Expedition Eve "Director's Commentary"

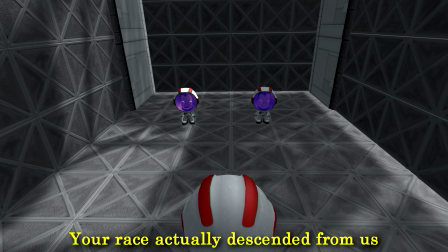(48:54)
I accidentally forgot to remove the Expedition Eve logo from their jetpacks, so whoops. And this is kind of the story I wanted to discuss, why the blue Kerbals look so similar to green Kerbals. It's because they're both descended from the same race, and that's the Darbles.
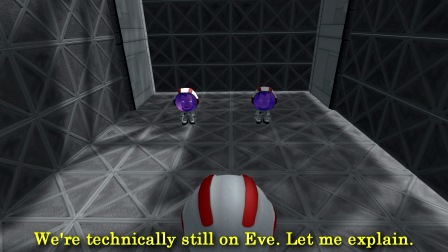(49:09)
That's kind of also how I justified Star Trek aliens and Doctor Who aliens all just looking like humans,
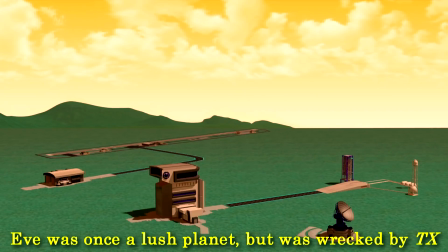(49:15)
because they all descended from a race. I was going to say a master race. That's probably not the best terminology to use.
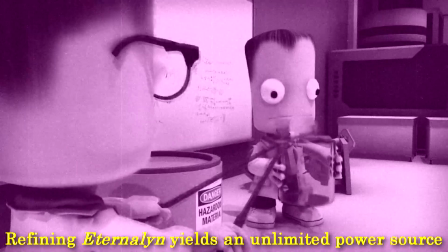(49:21)
I was taken from one of the Kerbal trailers, by the way. The Birth of the Kraken trailer.
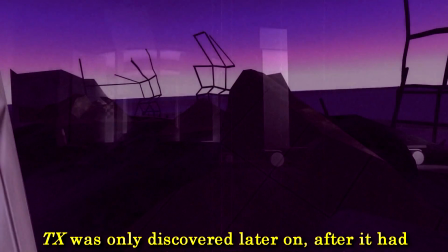(49:27)
What was I talking about? Yeah, they all just descended from the same race, so I can try and get past the fact that they're all clearly just humans in rubber costumes.
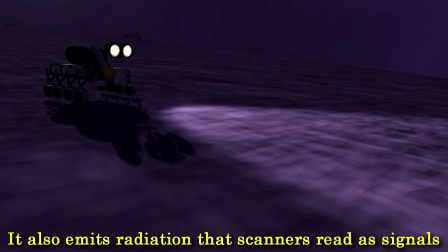(49:34)
And this is actually the Kerbal Space Center edited onto Eve, again in version 1.05 using the mod Alien Space Programs.
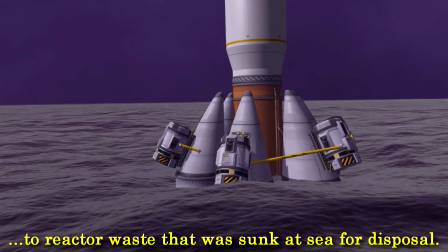(49:41)
That's how those shots were taken there. And then just a bit of sort of explaining why the UFO on the Mun links to the ocean and things like that.
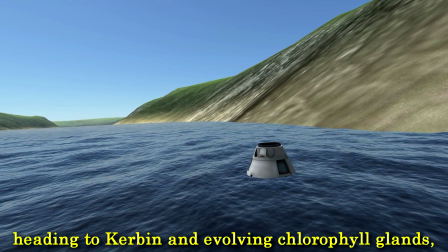(49:50)
And yeah, that's all this.
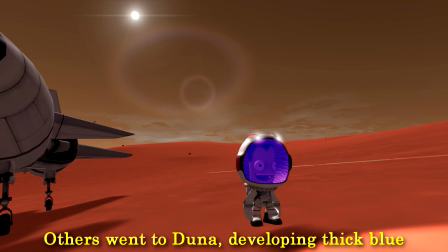(49:53)
So this is kind of an explanation as to why Kerbals have green skin and why the Juna Kerbals have blue scales.
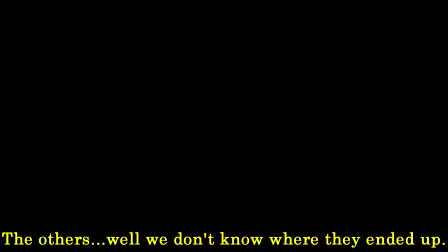(50:00)
Just the way they evolved, and totally not just an easy way for me to distinguish which one's which through visual alone. That was a modded planet I made myself, by the way, that red planet the rocket was flying next to. And not much more to say about that, but we can it's going to cut back to when the Eve lander actually landed in a second now.
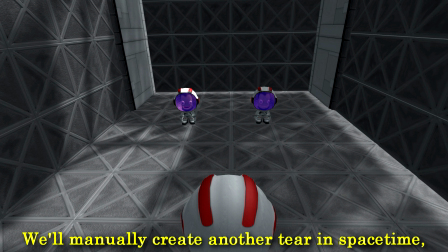(50:18)
If we just wait for that shot to appear.
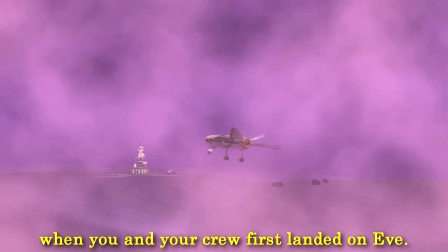(50:22)
I thought it was going to come sooner than this, to be honest. There we go. When this thing touches down, I actually used a sound effect I recorded in GTA 5.
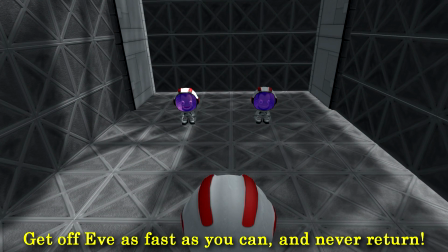(50:28)
I basically took a plane, flew it up, and then landed on a desert environment and recorded the sound the wheels make.
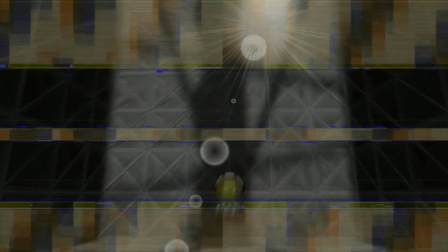(50:34)
So if you go back and watch that part of the film, you'll actually hear the plane actually touches down.
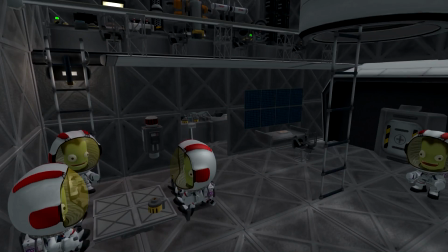(50:39)
It makes a little noise as it runs along the ground, which I thought was a nice little feature that I did.
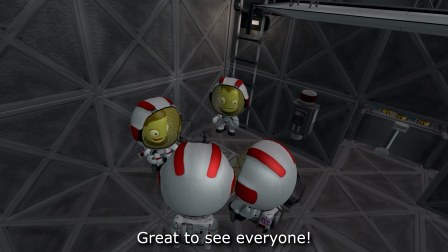(50:44)
And here's the interior of the base once again.
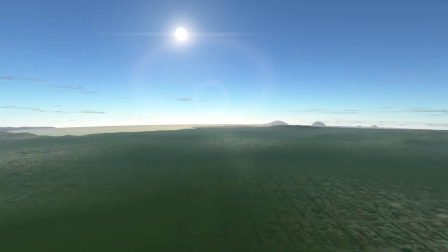(50:49)
Yeah, and then we can launch into episode 9, the final episode.
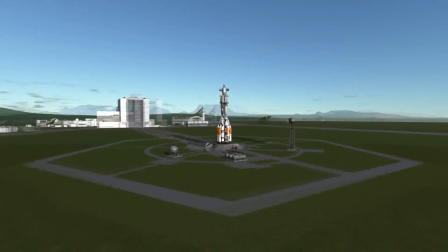(50:54)
And again, this was actually quite a challenging mission to execute. So it's one of my favourite episodes from that point of view.
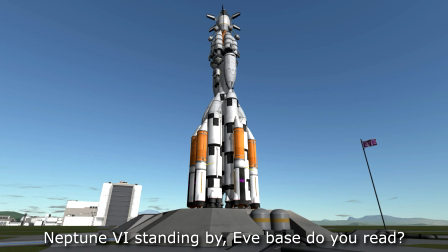(51:01)
And this is it, the Neptune 6. And it's an Eve lander.
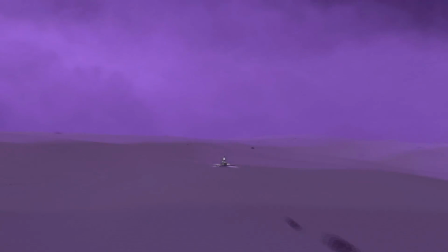(51:06)
So it's going to land on the land this time, not on the ocean.
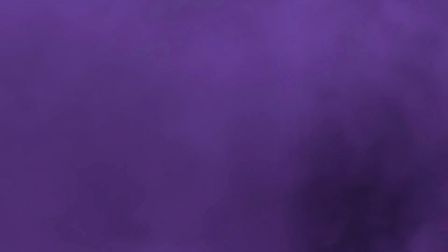(51:10)
But yeah, it improves upon the Neptune 5 in a number of ways.
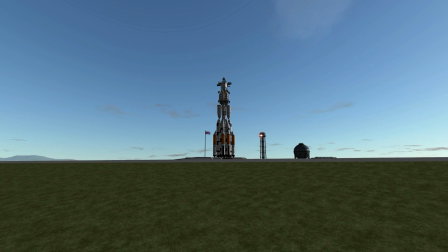(51:15)
Not only can it now carry 4 Kerbals as opposed to just the 1, but it also has a much more sophisticated guidance system when it comes to entering.
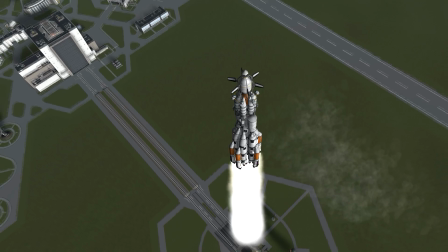(51:23)
First of all, it's got a top-mounted heat shield, which Neptune 5 did not, and the actual guidance fins extend a lot further out,
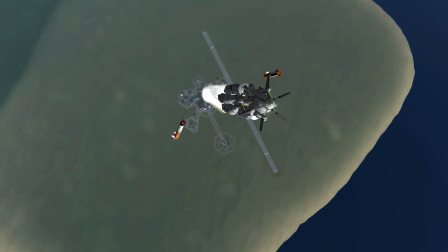(51:30)
so hopefully they have a bit more influence when it comes to controlling this thing and holding it steady. So we can just show a few shots of everything decoupling on the way up.
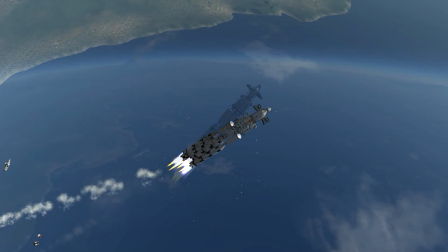(51:38)
Those engines broke, but it didn't actually affect anything on the main rocket itself, so it wasn't too big of a deal.
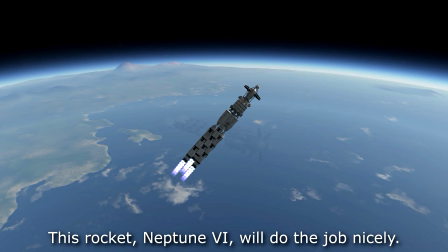(51:44)
I think there was a... this was the second attempt I had to launch this, because the first time one of the boosters hit the main fuselage and destroyed it.
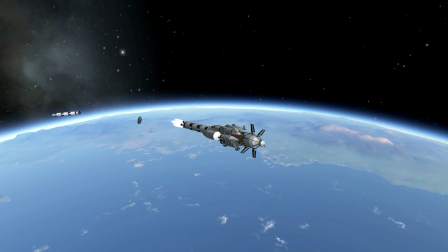(51:52)
But this time, it worked out okay. So, not a lot more to say about this really.
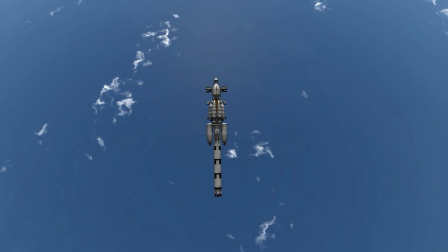(51:59)
It's kind of cool seeing the whole rocket just sort of sitting on the top, clearly a whole rocket in its own right.
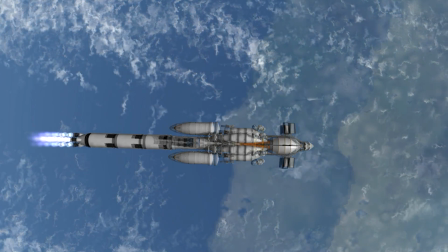(52:03)
And there we are, we can commence the escape and set ourselves on a course for Eve.
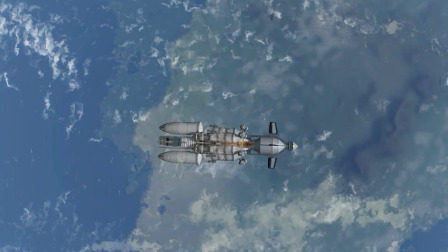(52:12)
At this point I am starting to run out of things to say after watching so many Eve returns back to back and trying to find new things to talk about on each one,
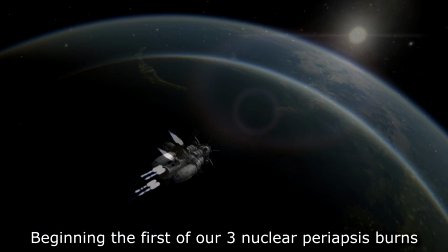(52:20)
so I guess I could just let the visuals do most of the talking. But here I was really just trying to cut down on the amount of time this video would take,
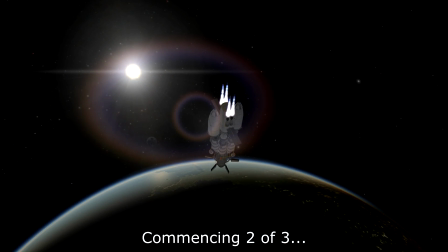(52:26)
so I condensed all of the 3 periapsis burns into a very short amount of time,
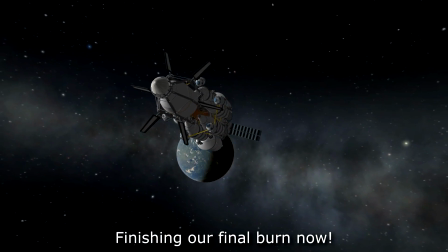(52:31)
not showing any of the ships circling the planet and swooping back down, just because I wanted to kind of get to the point with this video really. Because most people would be watching it for the sake of seeing an Eve lander,
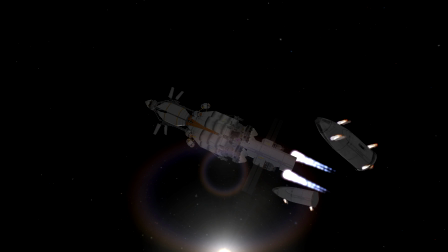(52:45)
because YouTube is a good place to try and get inspiration for designing your own ships, and so a lot of people, I appreciated a lot of people will be watching this video to see an example of an Eve lander, and so yeah,
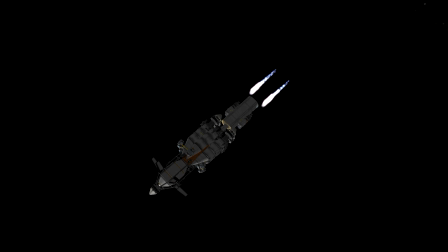(52:55)
I wanted to kind of get to the point rather than focusing too much on the story that other people might not have seen before.
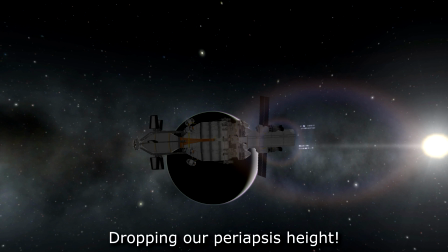(53:00)
Okay, so then we're going to lower our periapsis.